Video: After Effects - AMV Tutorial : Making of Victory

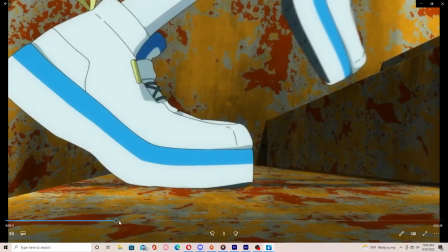499s
I will do another tutorial on lip sync later on,
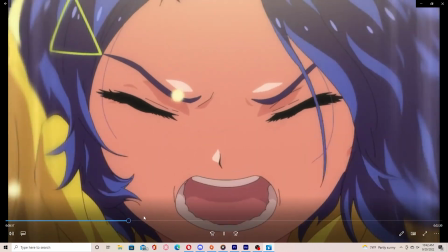505s
but it's pretty much the same premise of what I did with that sort of kind of karaoke thing.
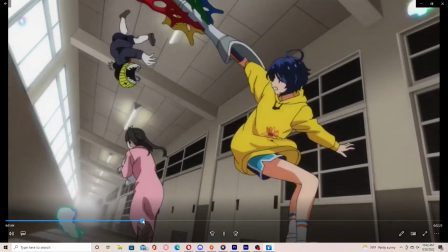514s
And so
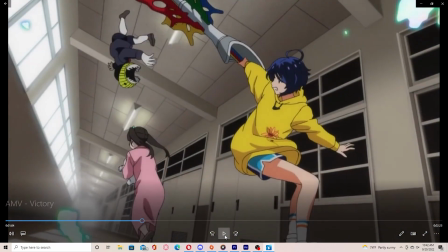519s
that, and I sort of kind of link scenes together, but like have him like
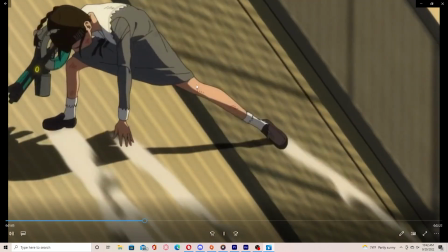525s
fall, and then next scene have her like catching herself.
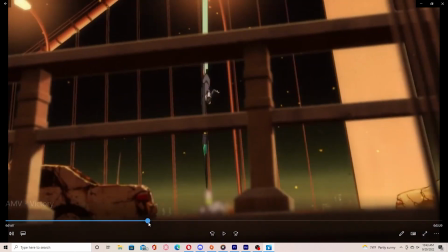532s
So I guess the only good way to really
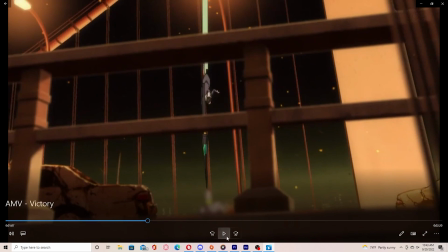537s
go from action to like a standstill scene like this
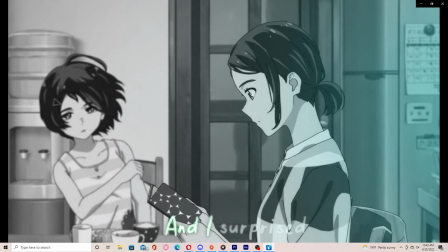542s
is to have some sort of movement involved.
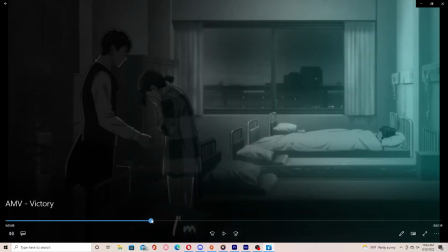550s
Something that's not too crazy or not too little. So this has her falling over.
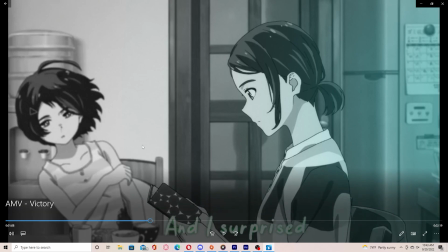556s
It was just her just like eating, and then it'll be like, and I guess I don't really know what I'm supposed to be looking at. I guess that's sort of kind of a good way to go about it,
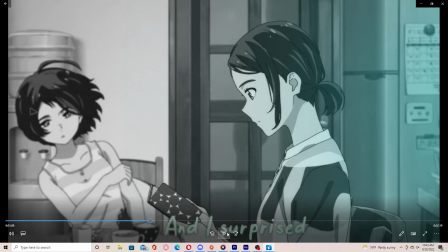566s
is to just have something to look at to catch the viewer's attention.
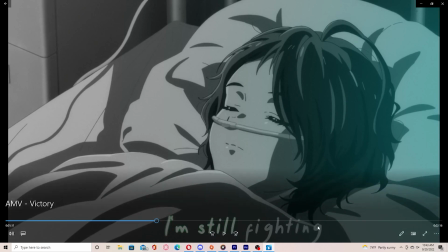573s
And plus, that's why I pretty much added the text here and then some like slight movement to just keep it
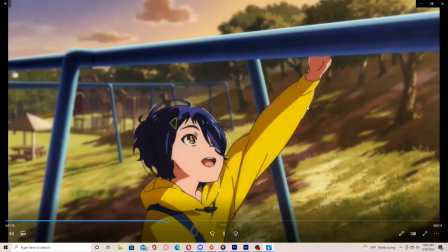581s
like pretty much to like keep it going. Like I don't want it to have like a stop and go, stop and go.
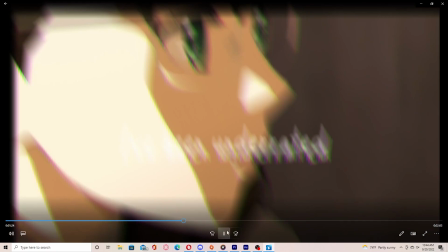589s
It sort of kind of is, but sort of kind of isn't. And right here, that little glitch on her hand.
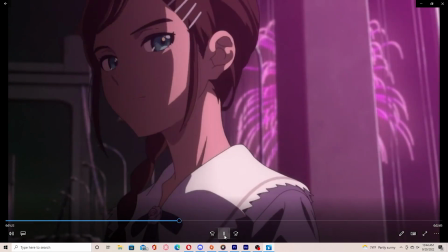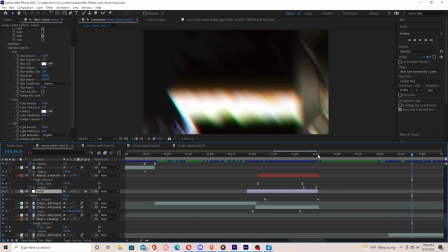601s
with that, is it on this one?
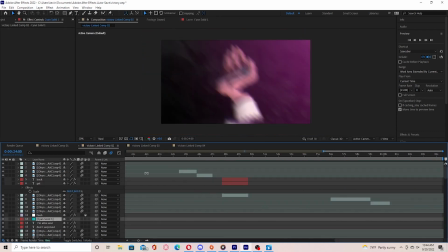610s
Mm, it's not. Oh, okay. Okay, here it is. So to make a glitch is actually pretty easy. All you really need is you can just go on YouTube and just download
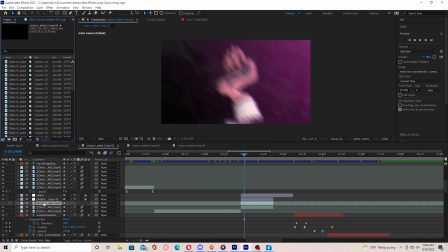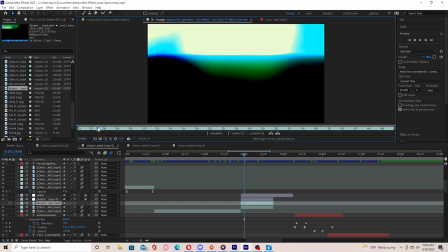635s
like a glitch, like a free stock footage. See how this is?
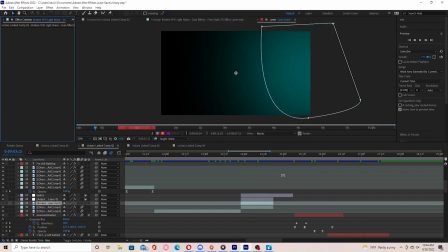642s
Just like that. And so what you want to do is add a adjustment layer. See how it's right here? And then you want to add in displacement map. And then where it says this displacement map layer, you want to click on
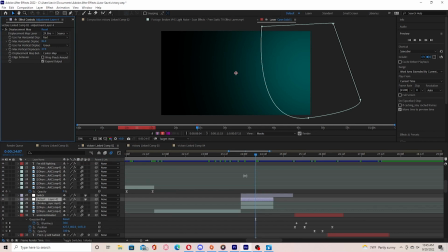661s
the video that you took, that you downloaded. Or you can also create your own glitch if you want.
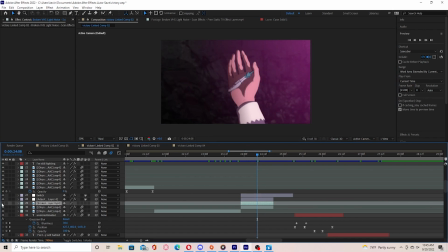669s
And with that, all you want to do is just click off on the eye of your glitch, and then it will pretty much glitch whatever is under it, which is the scene.
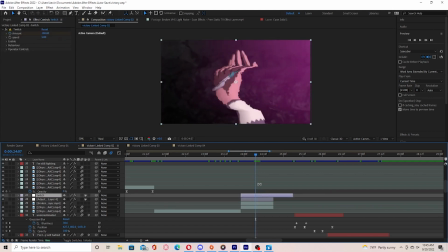685s
And add that with some twitch at the top, and there you go. Easy glitch on your screen.
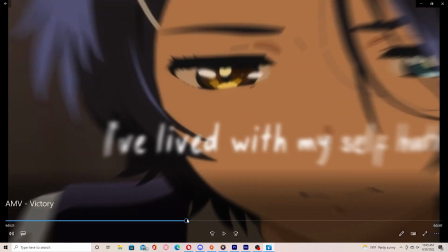695s
And the next, I just did some typography,
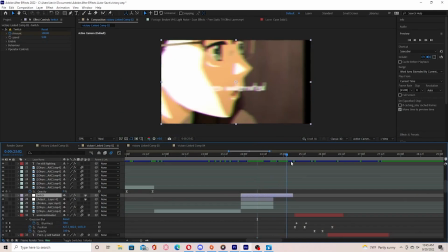701s
typed out the words, and just keyframe the scale right here.
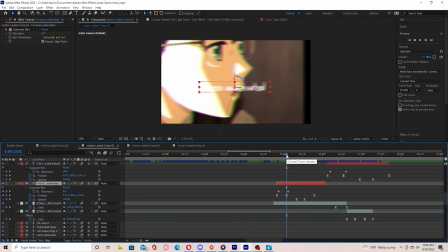708s
Add to make it add like make it more like in depth.
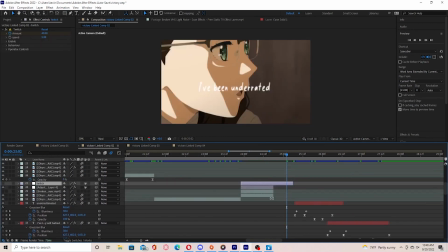711s
I like some depth at least. Let me just check that so you can see it. I added the blur in the beginning.
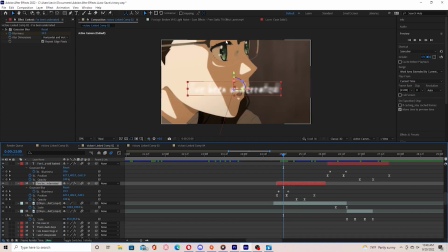719s
Then as it gets closer to like the center, I just keyframed it out. And I had like position 3D space. And Z space just had it out and zoom in. Then I just kept it
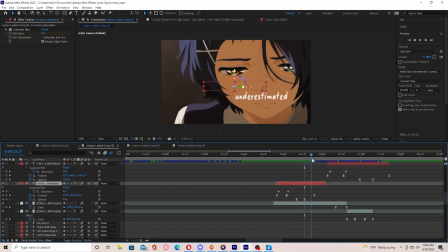741s
slightly in Z space to just keep it moving so it won't be like just still.